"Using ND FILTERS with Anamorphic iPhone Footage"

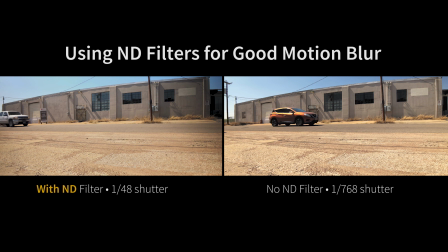321s
So there's blur with the walk-by and on the car, but on the one with no ND filter, you're getting that staccato feel.
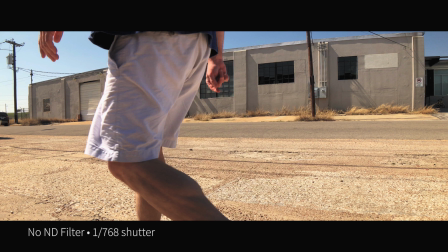329s
You're seeing the crisp frame, no motion blur.
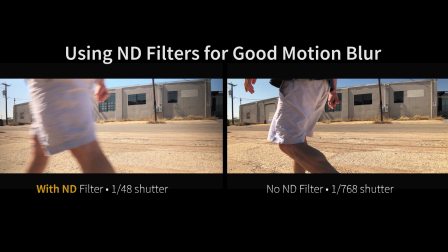333s
So using the ND filter you get nice motion blur compared to the high shutter speed that's really crisp.
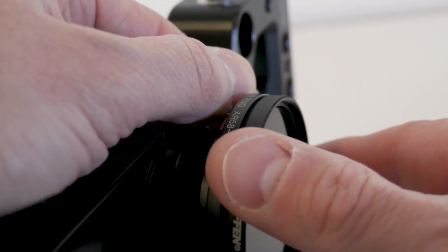343s
So using ND filters is really a great way to up your production value and make your videos look more cinematic and more professional.
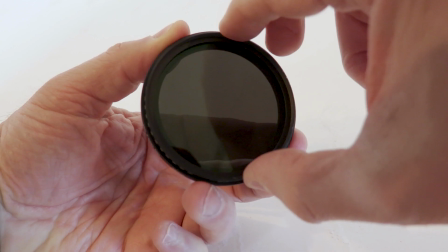352s
Now adding motion blur with ND filters is just one thing they do. You can also control depth of field.
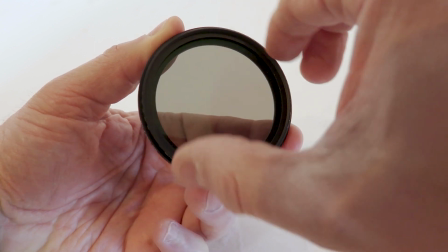357s
That topic is for another video,
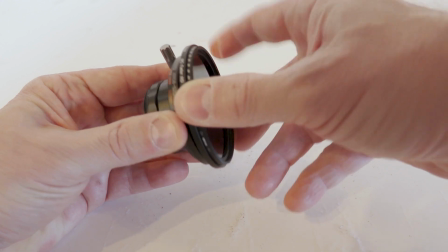359s
but just know that ND filters are a great way to make your videos look better. so no matter which type of ND filter
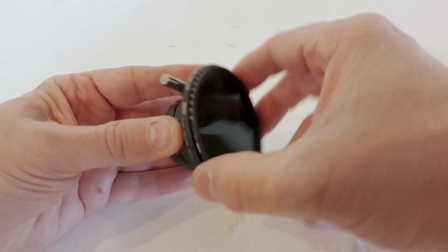366s
you choose to use fader NDs or solid NDs they are a really great
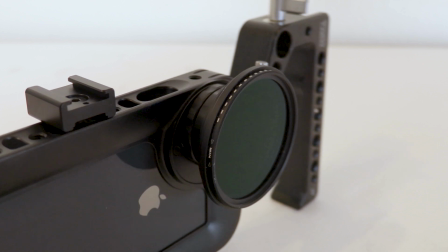371s
addition to your filmmaking kit and before you go just wanted
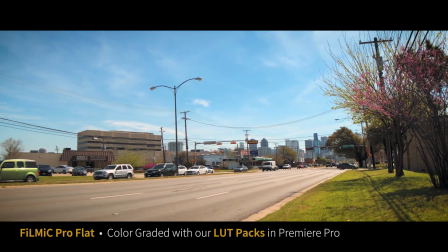375s
to point out quickly that not only did we use ND filters on this opening time-lapse footage but our LUT packs were used as well using LUTs
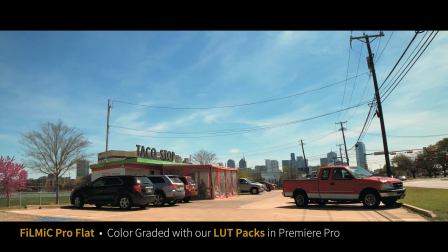383s
is a great way to quickly and easily color grade your footage without having to be a experienced colorist our LUT packs are available on our website
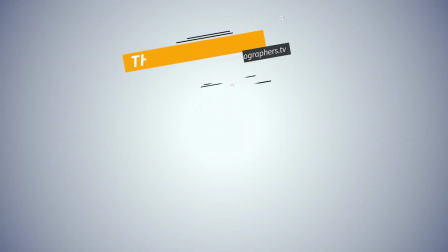391s
if you like this video, please give us a thumbs up. And if you haven't already, subscribe so you won't miss any of our future content. Thanks for watching and we'll see you in the next one.